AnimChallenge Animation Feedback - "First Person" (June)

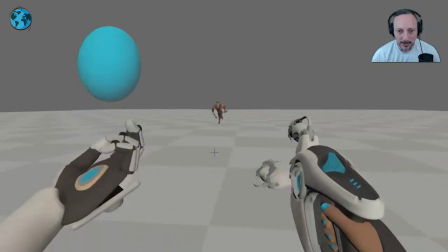[8:07]
direction maybe go lower duck a little bit or something that would be something
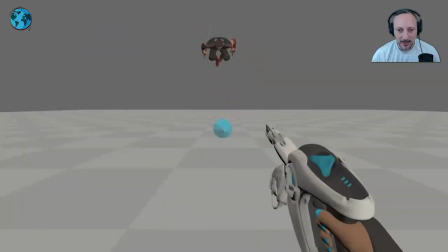[8:11]
then into this so watch out it feels a bit tricky because we're overlapping this shooting with what's going on here and also it feels like it's going to go out this way but then it kind of goes then away
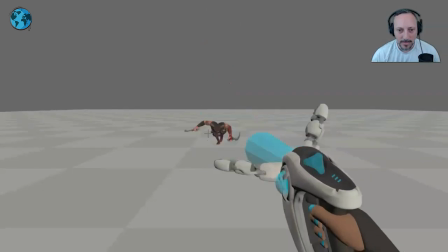[8:29]
from us watch out for the path of this here but mainly is that we're almost missing the extension because on a jump you always want a full extension of the leg for a couple frames one or two at least right but then we're straight back into a bend so we're kind of missing
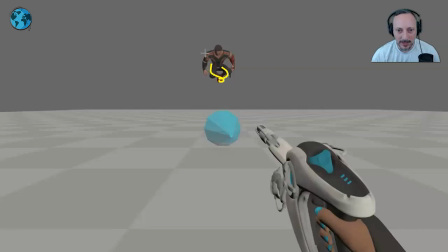[8:44]
the stretchy power and we're kind of going quickly i know there's a little bit of offset but it has a slight twin feel and i know
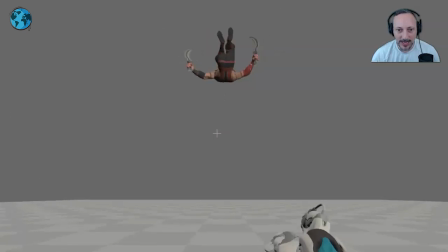[8:51]
there's you know their visual offsets there but just as a whole I feel like there's a little bit too much mirroring there and the other thing is
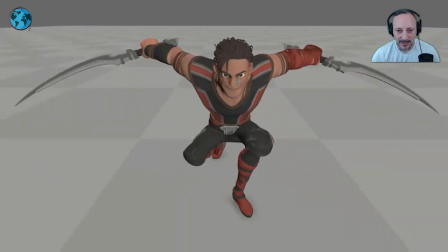[8:59]
once we get to here it just feels like that is a very clear look of ha I got you there now as the character the first person your character drops
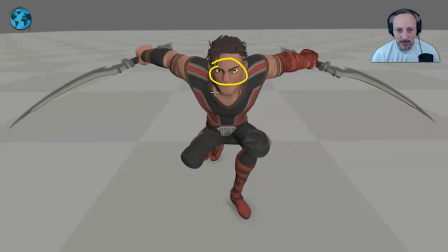[9:09]
AOP need to get more darts on that character following tracking how this character falls over just something about him kind of spaced out
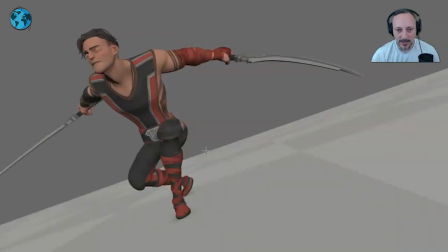[9:20]
looking losing focus there rest
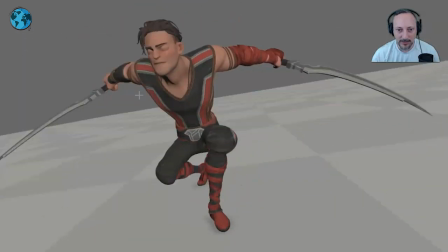[9:26]
is okay it just felt like that it's a weird disconnect I would have loved for him to kind of have that evil stare
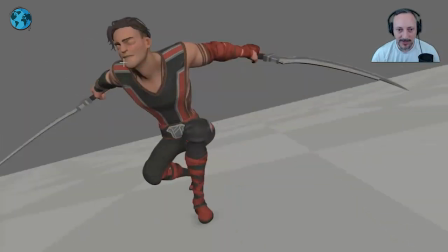[9:31]
that victory stare but follow and if that means I need to close the eyes a bit later I mean I think that would be totally
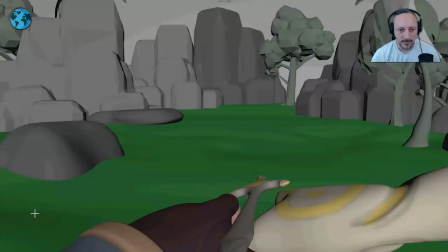[9:36]
fine and that is that always a fan of Zelda you got sound here too
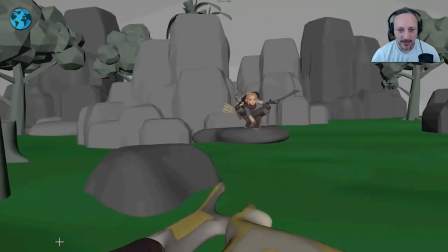[9:46]
all right i'm gonna turn this off quickly the sound but i like this i like the looking you're not quite
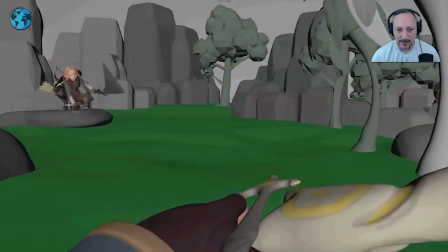[9:52]
sure what's happening and then you have that slightly coming in here realigning for the focus and i was
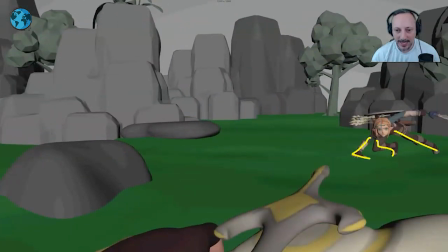[9:58]
a big fan of those side dashes with interesting mechanics and offset poses really pushed body poses
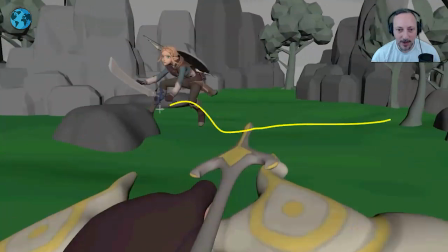[10:05]
and using the set too so you can go from that hopping onto that then onto this with The clear silhouette,
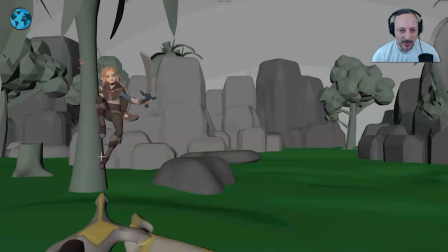[10:13]
the only thing I would say is potentially changing the colors of the background as this starts to blend in a little bit.
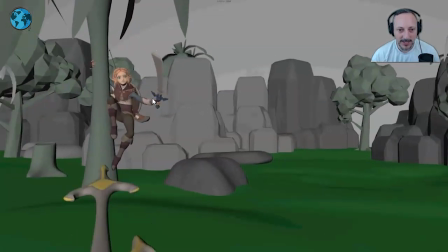[10:20]
Starting to kind of, I mean, you can still see what is going on, but you could potentially make it a bit clearer.
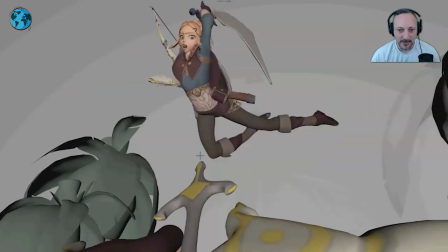[10:26]
See how like this, it's fairly clear. For this, as it comes in, I know this is really fast,
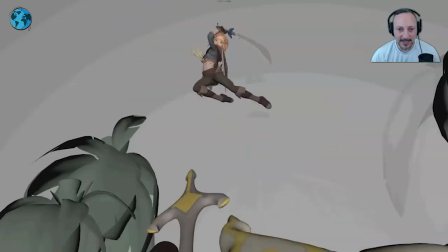[10:35]
but I still, I feel like I'm registering this pose.
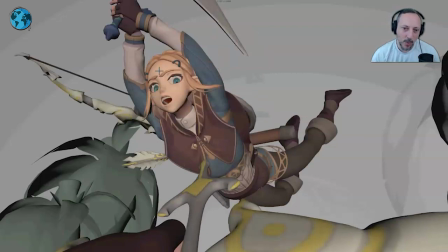[10:40]
And there's a slight worry in that face. I think maybe, I don't know if that's possible, a bit more for snarl potentially, or even wider eyes, maybe not blocking the lower part of the pupil, you're fairly up there in covering of that size.
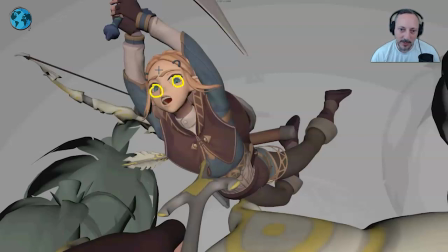[10:57]
If you have, you know, almost a full white around the eye and potentially either an angrier eyebrow, that's my awesome drawing skill.
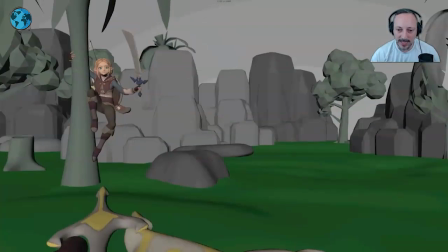[11:05]
Just something, or push post, which again, when there's such fast movement,
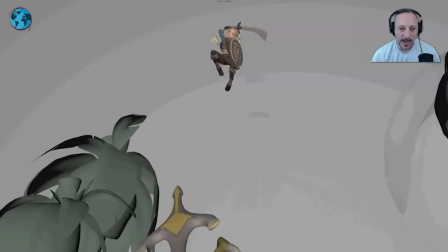[11:09]
you're not going to register much. but if i'm watching this over and over i'm just seeing that frame so i wouldn't
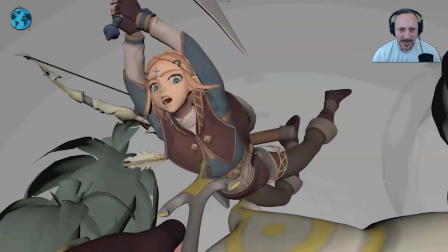[11:16]
really really push that and again because it's so fast it's it's not really a problem but watch out for the broken wrist for that one frame it could still be somewhat cheated and modeled with the wrist and then a finger adjustment so that it doesn't have that broken feel
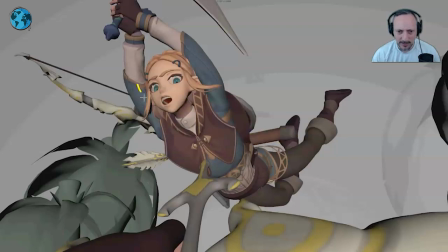[11:31]
and potentially taking this and cheat it where it may be seen somewhat hidden behind the body so it doesn't feel like okay hold on
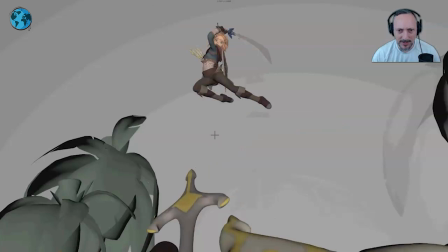[11:40]
this is the foot and then this is that just making sure that everything is really clear even potentially not overlapping here
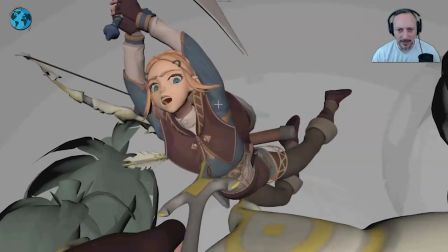[11:47]
although it's not too crazy because we have it very clear here and
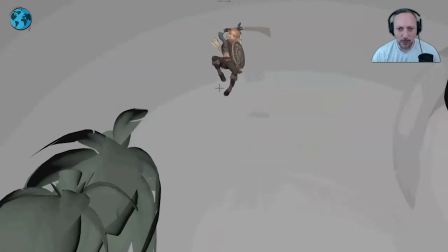[11:56]
then probably what i would do is once you're up here and you hold hold hold hold because like everything goes
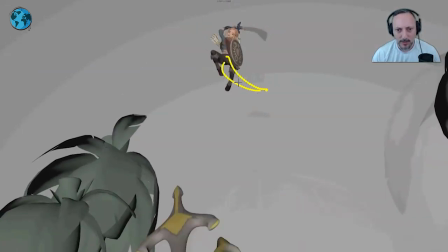[12:01]
down i'll probably one frame earlier do the legs first while the rest stays put so
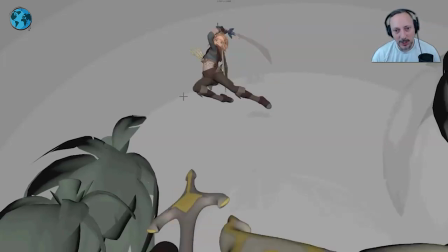[12:06]
it almost like legs are now initiating that drop into
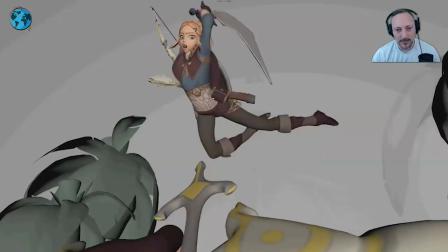[12:11]
this and it's tricky with the eye she
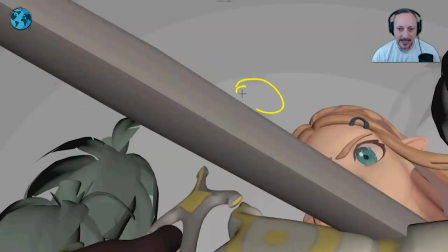[12:16]
disappears but potentially have even that eye here the head here just because we are
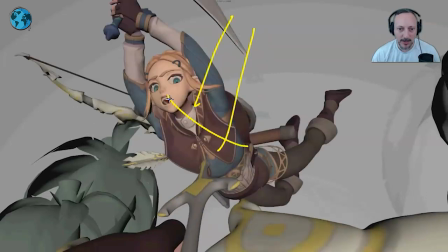[12:21]
somewhat here and adjusting or indicating a path this way and then suddenly
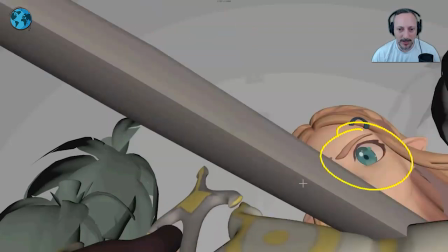[12:27]
the body switches over there just because it's over one frame i think you might be okay with that here and even potentially deforming that sword into a curve maybe but having that eye and that face here and then into that so
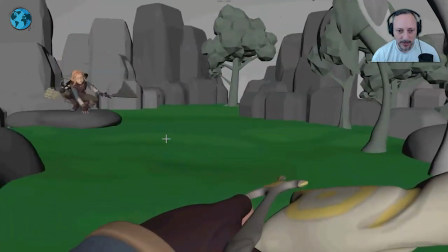[12:47]
that's my two cents but it's very cool and i like the detail too of that adjustment jump with a slight
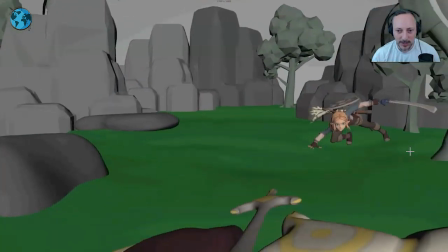[12:52]
slide right an adjustment and this leg coming out it's a lot of cool mechanics i think the
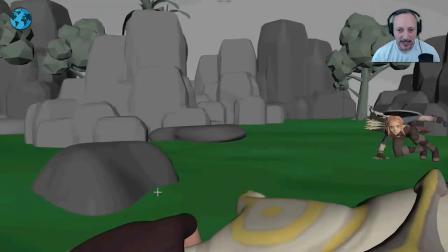[12:59]
rhythm is cool too landing hold quick quick hold
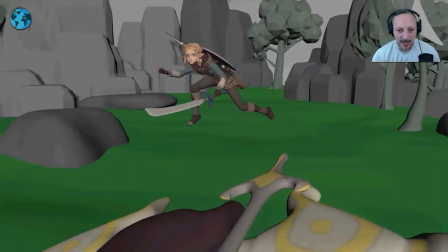[13:03]
and i that too that it breaks frame are we going oh where where did
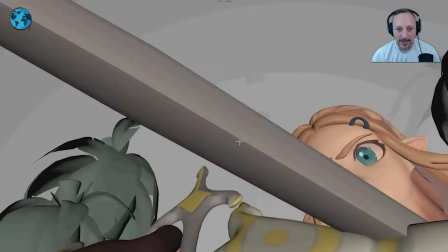[13:08]
character go and then we catch up and oh boy it's over bam into that so
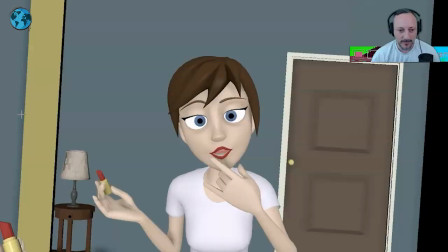[13:12]
lots of really cool stuff in the shot i thought this was really clever to add a mirror because when you have a first person view there's not much you can do in terms of well i can't really see my face so
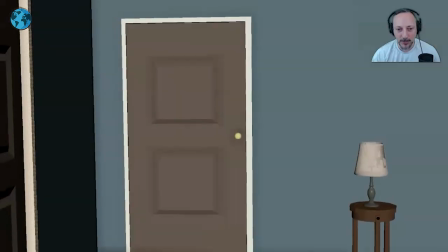[13:24]
i thought this was really neat i would i would just do and push this furthest because if you don't know that it's a first person thing
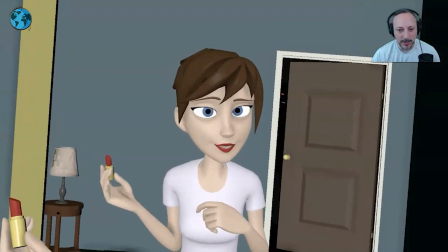[13:31]
it's kind like wait what's moving what are we looking at oh wait this is a mirror
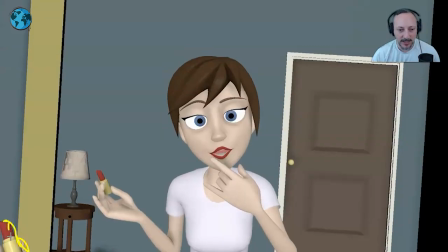[13:36]
because this is really edging frame here so you could
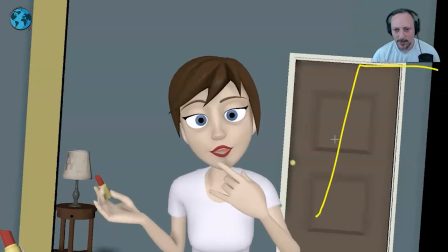[13:42]
potentially just have that door maybe cut off but you know it's not super comfortable
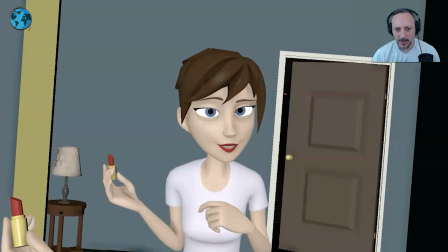[13:48]
so you kind of push the uncomfortable aspect of that so it's not here so you know you don't want to make it too comfortable but because of that you would have the character a bit more off center to the right
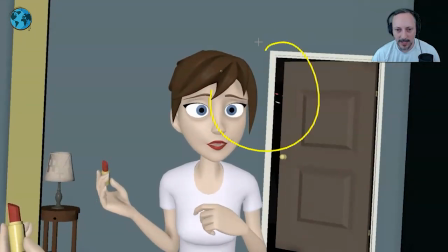[14:04]
and because of that it will give you room to bring up that hand here right with the lipstick and then the actual hands here bigger
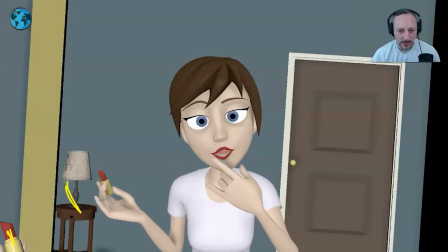[14:14]
just because you make that connection a bit more with this right there overlapping but you want to give it enough room so you understand
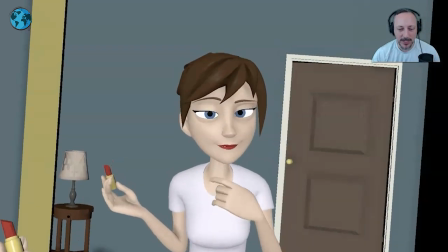[14:22]
oh okay this goes down this arm goes down oh okay it's a mirror so so that you make that connection right off the bat because it's really really edging
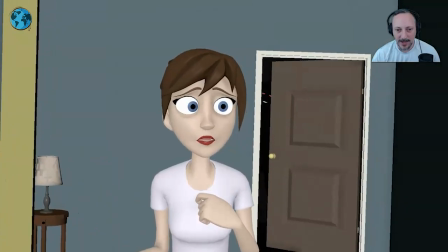[14:30]
frame there and it's cool too especially here now as we as she then turns just watch out it feels like
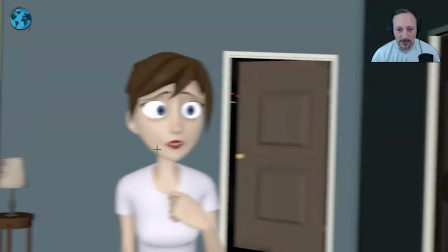[14:39]
that is a bigger turn than what we're seeing here either through eyes or a head turn so make sure that this matches really as we're starting to move that there's more movement in
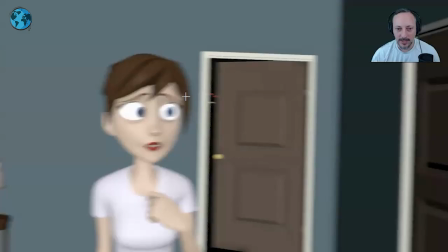[14:48]
the head and if you exaggerate a little bit and i see that the eyes are starting there but i think you can push that a bit
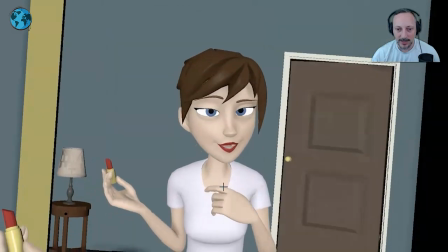[14:54]
more and then we're back into this and i like the again it's going back to a really first person view i mean i know it is before
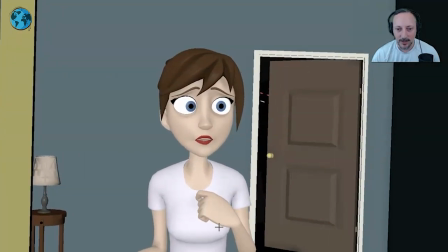[15:01]
too but i just like that switch that contrast of seeing the body and then going over there and that's that it's very clever i like
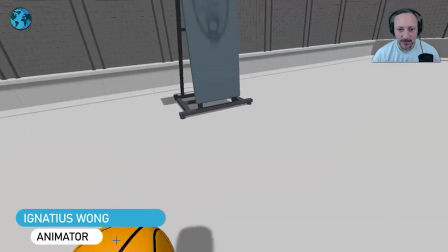[15:09]
this let's watch this here i kind of picked this one too because of a couple things hey i like basketball it's gonna need to see that type of
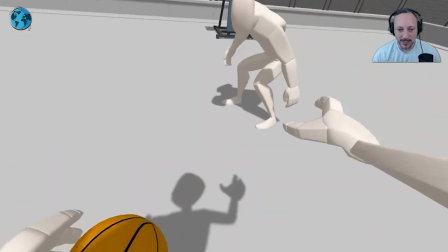[15:18]
thing done in first person but the reason why i'm picking two and it's almost like taking the idea but i would just push that further and this might not be the
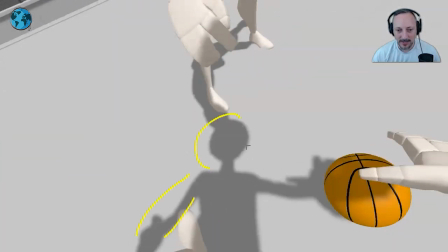[15:26]
shot for it to do to do it but i like this so you have your first person view that means you can't
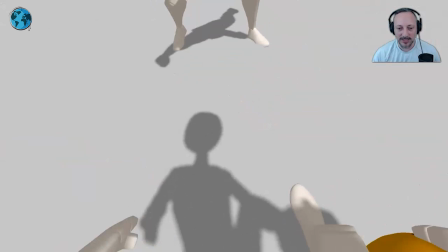[15:34]
see the body but you could add some interesting stuff where because we see the shadow you can almost tell another story so i know this is completely
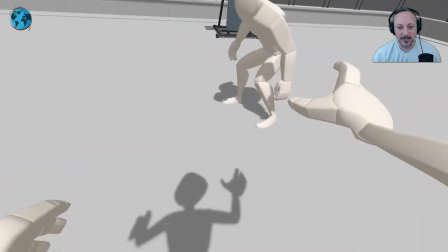[15:43]
off topic of what this shot is but it just gives me a thought of imagine you would have a shadow but it would be longer and